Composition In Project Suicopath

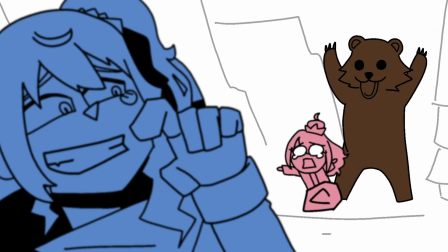724s
It's a funny joke, maybe, I don't know, who knows, but it has been irrelevant at this point, maybe tell me if it's not funny and I shouldn't make this kinds of jokes, but again,
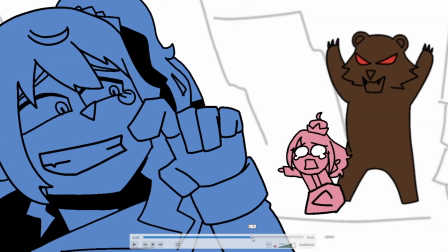737s
it's there. So now we have that zigzag pattern again.
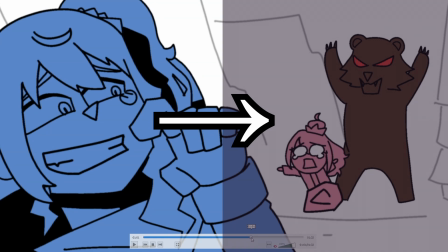741s
So Suisei, Miko, Suisei again, and then Luna being chased by a bear, and then we cut to this,
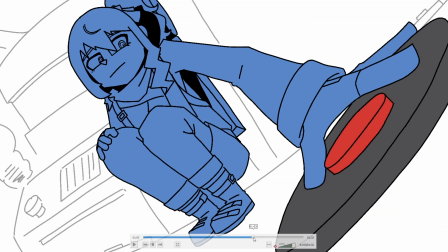749s
which is the same thing a while ago, and then she puts down the what do you call this,
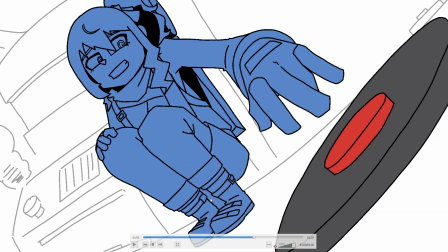755s
the landmine and all that stuff. I noticed this, in which it should be a hole poking in the background. Now this point, the background has a use, I guess. It puts the character in a setting, right? So this is really prominent.
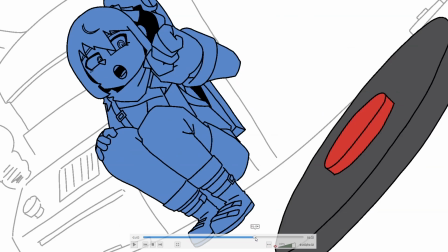771s
I don't know if people notice that, but that's there, and then this is here,
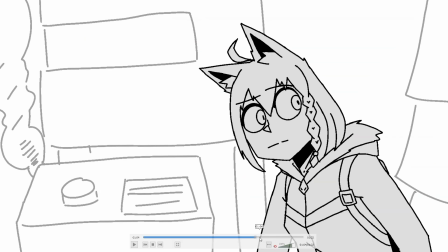777s
so implying that it's the same place, and she technically step on the landmines.
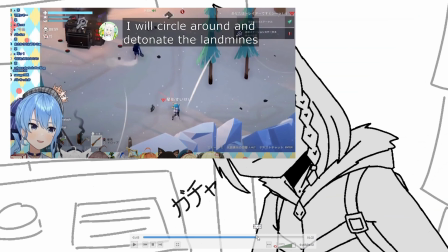782s
But what happened really here is that there was a confrontation, and I just did a different scenario here, but it's kind of similar, I don't know.
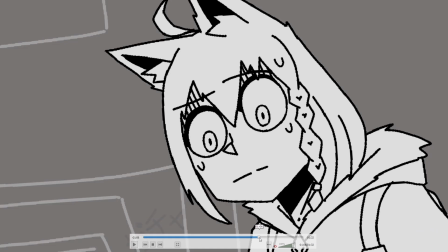790s
But yeah, that happened, and then eventually it exploded.
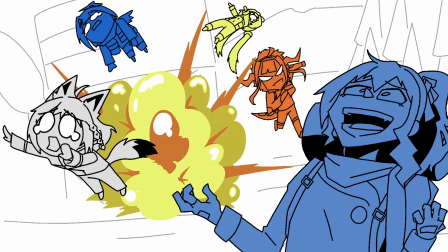794s
Now there's a lot of things happening here, and like I mentioned, the horn things, as I mentioned it now, you're probably looking at it, yes, it's there, and that's intentional.
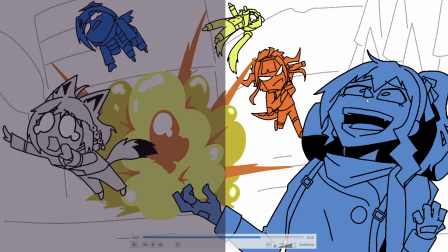802s
So the trees in the background became Suisei's horn. So yeah, that's the thing.
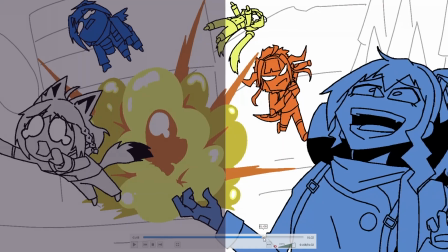807s
And then we cut to the next one, which is Suisei pretending to be Fubuki and torturing Matsuri.
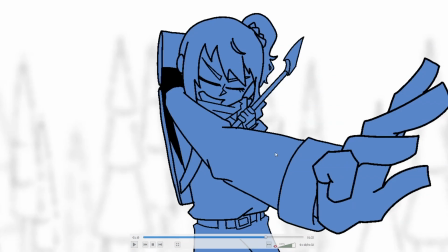814s
So that was fun, right? I don't know. And then here, what we have here is that I could have added the blood again, because it's the same scenario, I don't know.
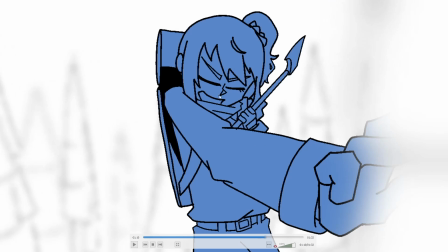823s
But yeah, implying that this is happening. She's on the center, and yeah, that's the thing.
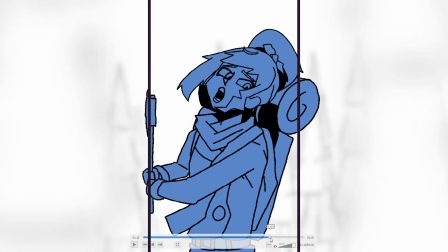831s
She's spinning around,
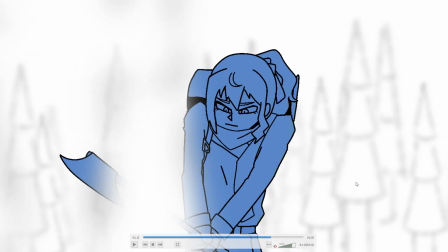832s
and I could have made it better by making the background gray so we can see the trees in the background better, but I didn't.
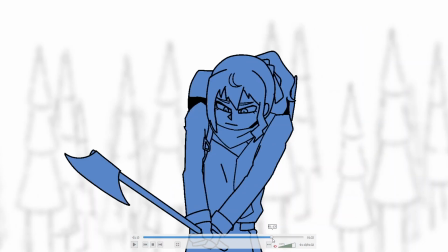840s
I don't know. I'm just incompetent, I guess. I'm not that perfect.
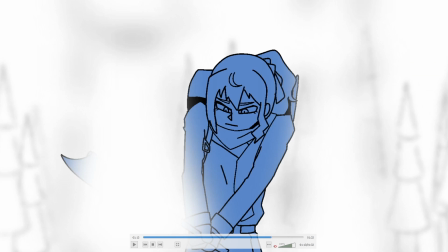844s
And here, I like this part, because she puts the axe down, and then the next cut we have this,
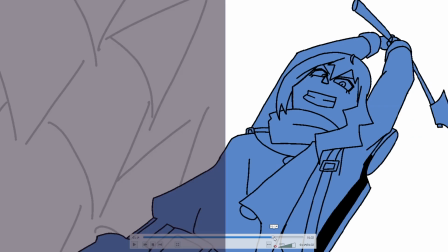851s
which is implying that she's moving her axe, raising her axe over her head. And now she's on the right side, by the way.
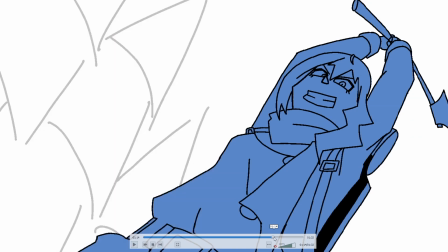857s
I just need to mention that because, like I said, it's a overarching theme that I had. And yeah, so we have this going on.
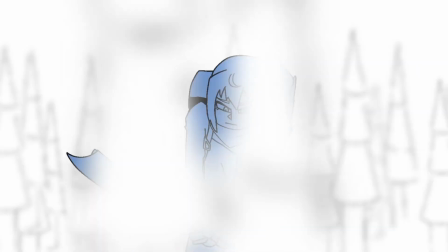866s
And I don't know, I could have added more drawings, not frames, by the way, because not all frames are new drawings. Because, it could be the same drawing for every single frame.
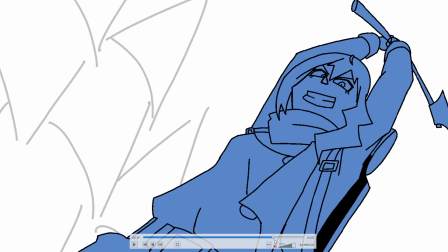878s
So yeah, so what we have here is that her pulling up the axe and then diving it down to someone else, I don't know.
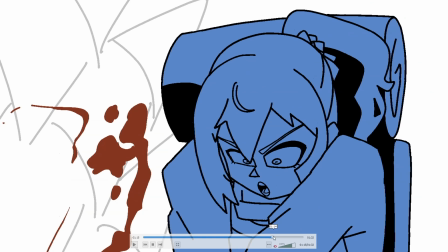886s
But yeah, I really like this part, just personally, because she's like, I got these lip syncing right, and there was character acting, she's chopping off and then all that stuff.
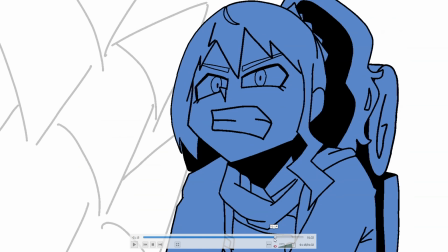898s
It was really for me, it's really nice. I don't know if people think the same way, but yeah, I like that part.
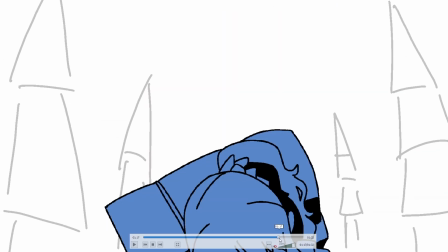905s
And then what we have here is just a filler.
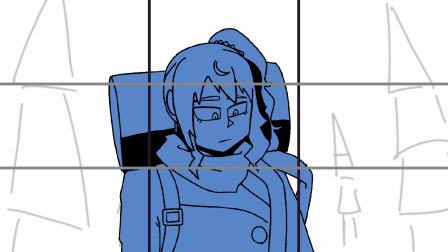907s
At this point, while I was making this, I really am tired, and I was just like, I just want to finish this.
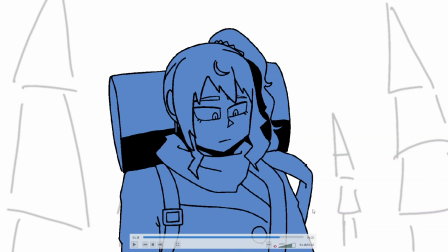915s
So I made this part. It could have been better. It could have been, something else.
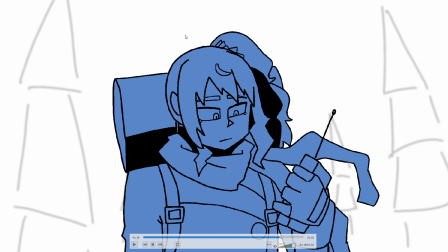919s
But yeah. So she's going up. I could have put trees again on her head, like but I didn't.
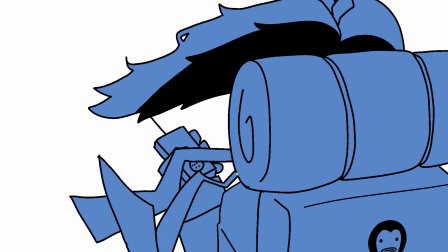926s
I don't know. And then here's this cut. Remember what I said? Remember this cut here?
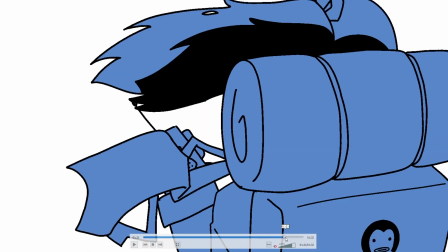932s
Yeah, that is the part where it's mirroring this part. So there you go.
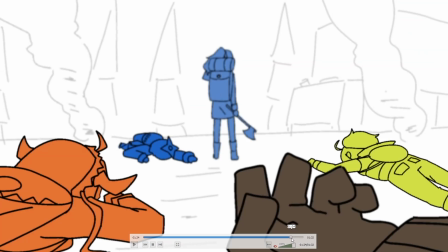935s
And then at the end, so at the beginning, I said elements like character, background, and props, and also the text.
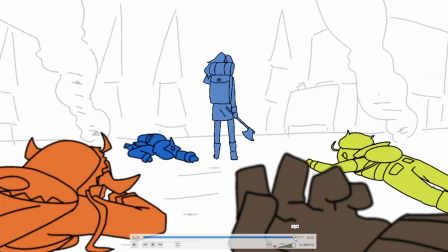946s
So this is what I'm implying about the elements text, like the title sequence.
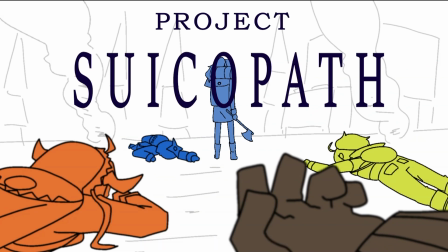952s
So what I could have done here, which is could have been better, is that the Suicopath, the word Suicopath, could have been bigger, and it's really encircling her alone. But I didn't want to cover the characters that are laying around here, so I didn't do that. So I just had to cope up and like have this as a thing.